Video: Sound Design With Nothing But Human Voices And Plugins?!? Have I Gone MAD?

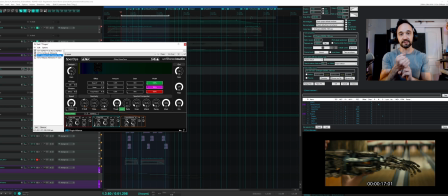It's built into things like multipass and Spec Ops, which is great in any DAW, but Reaper itself can easily do this however you want, using parameter modulation, which I guess I could demonstrate.
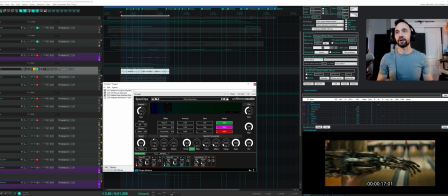In fact, I will. So first things first, envelope following is taking the signal that's coming in and using it to generate an envelope as it comes in to drive any parameter you want using this little noodle cable right here.
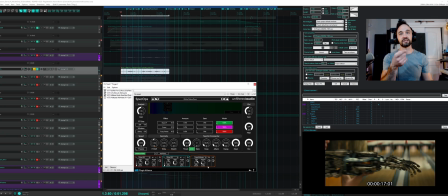In this case, pitch shift. As it gets signal, it's going to increase the pitch according to this knob and the amp that I have assigned. So I'll demonstrate that real quick.
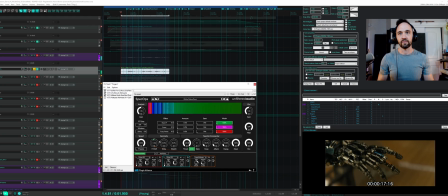So you can see it sliding based on the volume. And if I take the amp down to 0, it will do nothing.
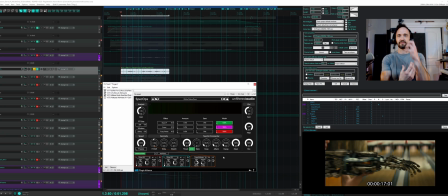That adds so much character and it makes it feel alive. This is a really important trick on sci-fi design. Input following to drive parameters for extra modulation, make it feel more alive, vibrant, interesting, and have character.
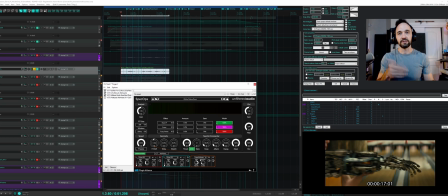So what if, you don't have a plugin that does that? I'll dig into that later. I guess I could. Yeah, I'll dig into it later.
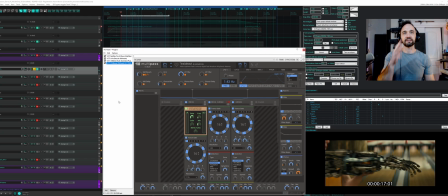There's an instance later. All right, multipass as the final post effect, and it's mostly for this chorus, but you can also see some multiband trance gates, which add this choppy quality, a little distortion.
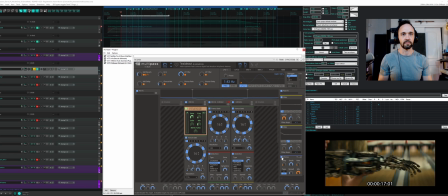Might have gone heavy-handed on that chorus.
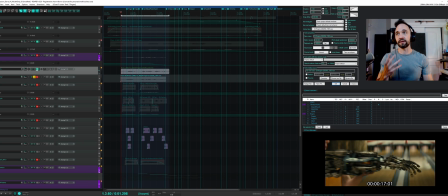And generally, what I do here is find a formula like this that worked on one. I just throw plugins on it until it sounded good, swapping out for whatever fit,
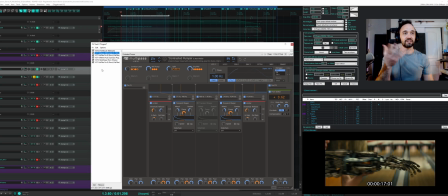and then apply that to the other in that group. So I would find a group recipe that's sort of shared but tweaked, so they sound similar but different in each section, which also helps each one sound distinct from the others.
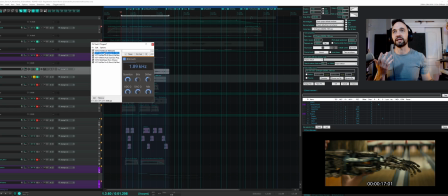So as you can see here again, bit crush, different frequency though.
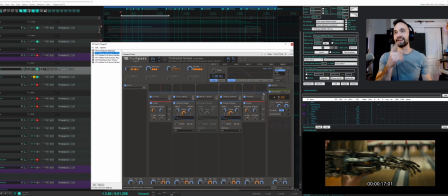Pitch shifter, I'm doing, what's that? Input following. So I'll demonstrate on this one.
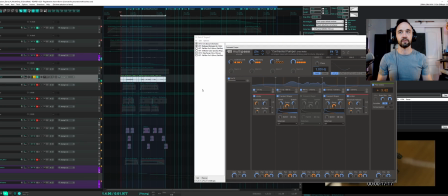Well, that bit crusher is much more heavy-handed, but you can still hear the pitch shifting.
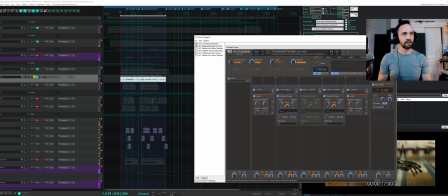Now, if you can't hear it, I'm going to go ahead and turn it up ridiculous. Oh, do I have that? Oh, I actually have that on the envelope, on the LFO.
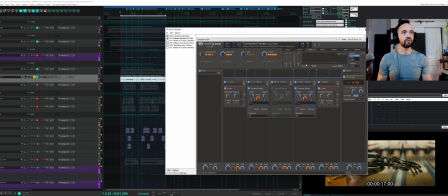So I use the LFO for that, but you could also, what's pretty cool in this tool, click it and assign it, drag it. So now I'm using both,
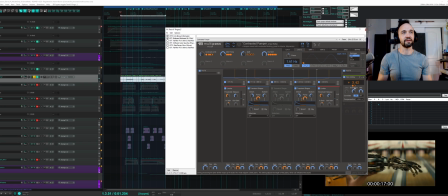which is pretty fun. So now it's getting a little too drastic, but you can see what's assigned to it. So LFO and envelope.
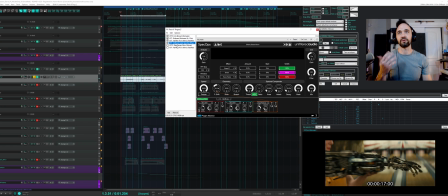Pro G, just gating out the noises, making it sound a little more mechanical. Spec Ops, another pitch shifter. It's also got this smeary spectral quality to it, makes it much more sci-fi.
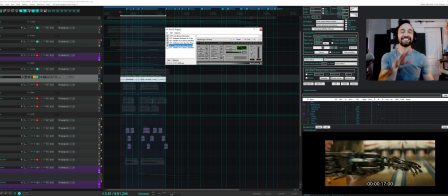Metal Flanger going crazy, super high rate, high feedback.
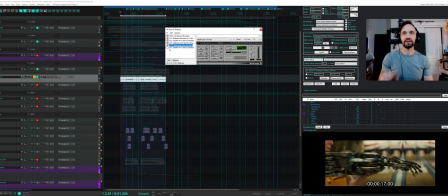Adds this choppy LFO quality to it. It's just a good trick to have in the toolbox.
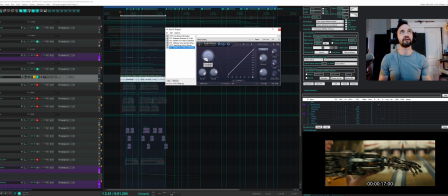And finally, one more gate to get rid of the cuts. Good gapper makes it feel a little more mechanical and harsh on the ins and outs.
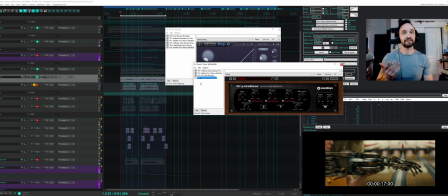And I imagine you're going to see similar plugins that worked on this.
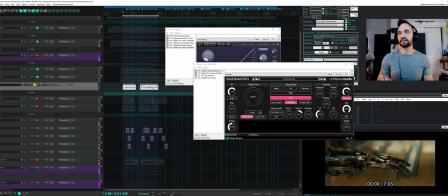This one has one different thing to sound a little unique, which is the Sandman Pro delay.
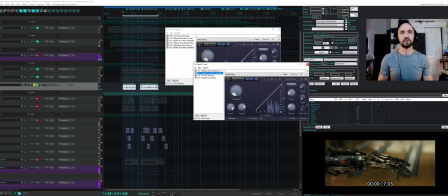And a gate to chop it up. And OTT for the clacks.
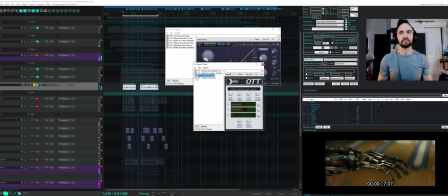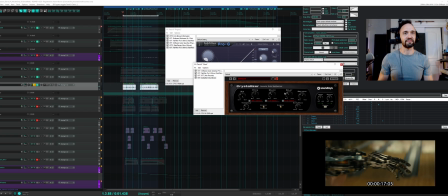I ended up taking off the crystallizer because it felt a little heavy-handed, but it's kind of cool. It's fun to mess with.
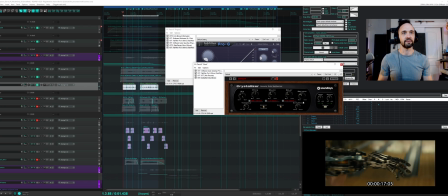So I'm going to leave that on, turn down that recycle, get rid of that resonant takeoff.
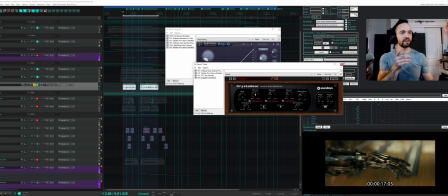Now I'm going to go ahead and demonstrate. Let's say I want these to pitch up as it gets a hit. So you just tweak the parameter you want in Reaper, parameter modulation link, audio control.
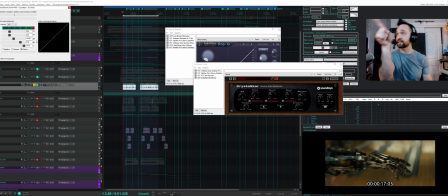Now it's getting signal from the channel, sending it to the parameter modulation in whatever I had just touched. It's that easy, which is pretty outstanding. So then you usually do something like this and get that to this bass pitch or the pitch you want and adjust the strength.
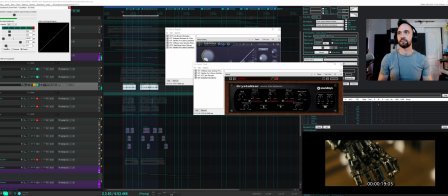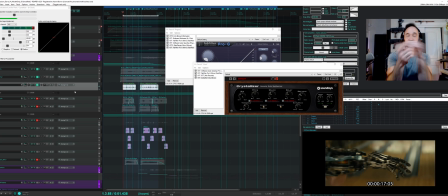Overdo it, dial it in. So now I've got extra input modulation going directly to whatever parameter I want. In this case, a little pitch modulation to keep it more interesting, sound a little more mechanical.
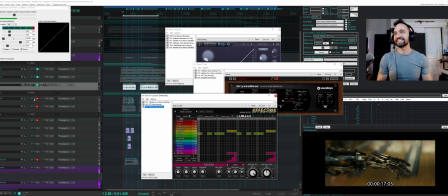You'll get that theme here. I'll stop saying it. This ka-chunk, I ended up going a little bit different with. I left Effectrix on in a pattern that was almost unpredictable when it was going to occur,
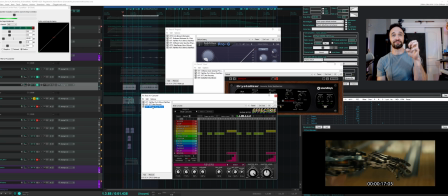which gives it this really sort of choppy, odd process quality that was like a happy accident kind of thing.
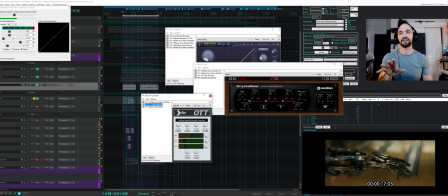And again, OTT, sculpting like crazy. In fact, I'll show off how much I love OTT right now. So very simply, by reducing the lows and the mids, this thing sounds sort of high and it fits the hand.
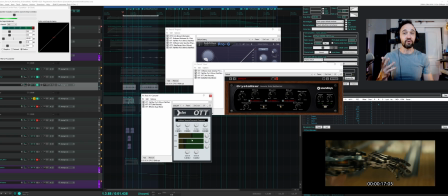But if I wanted to say make it huge,
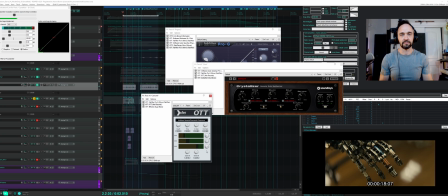that easy. This tool is incredible at harsh, fast sculpting. I'm going to go ahead and just tweak it back so you can see how it works. But it's easy to overdo this.
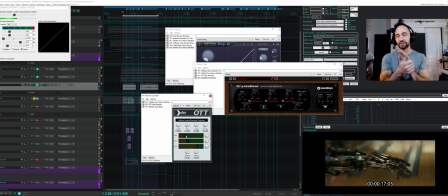This is for, generally I use it for fast, harsh, aggressive modern design because it's so easy to overdo it. But it's quick to dial in for this kind of a sound.
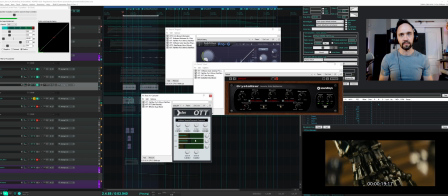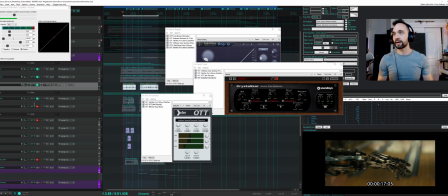Not bad. Okay, and we're back. Some more clacks.
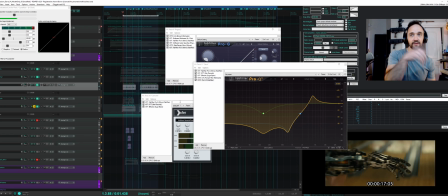Cool. Now you'll notice it's similar to the last set, but I added a Foreman filter.
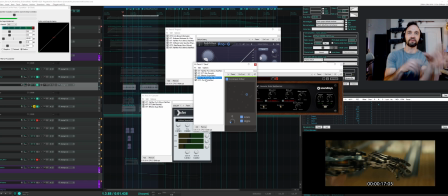Again, this makes this one sound different from the previous set of chunks.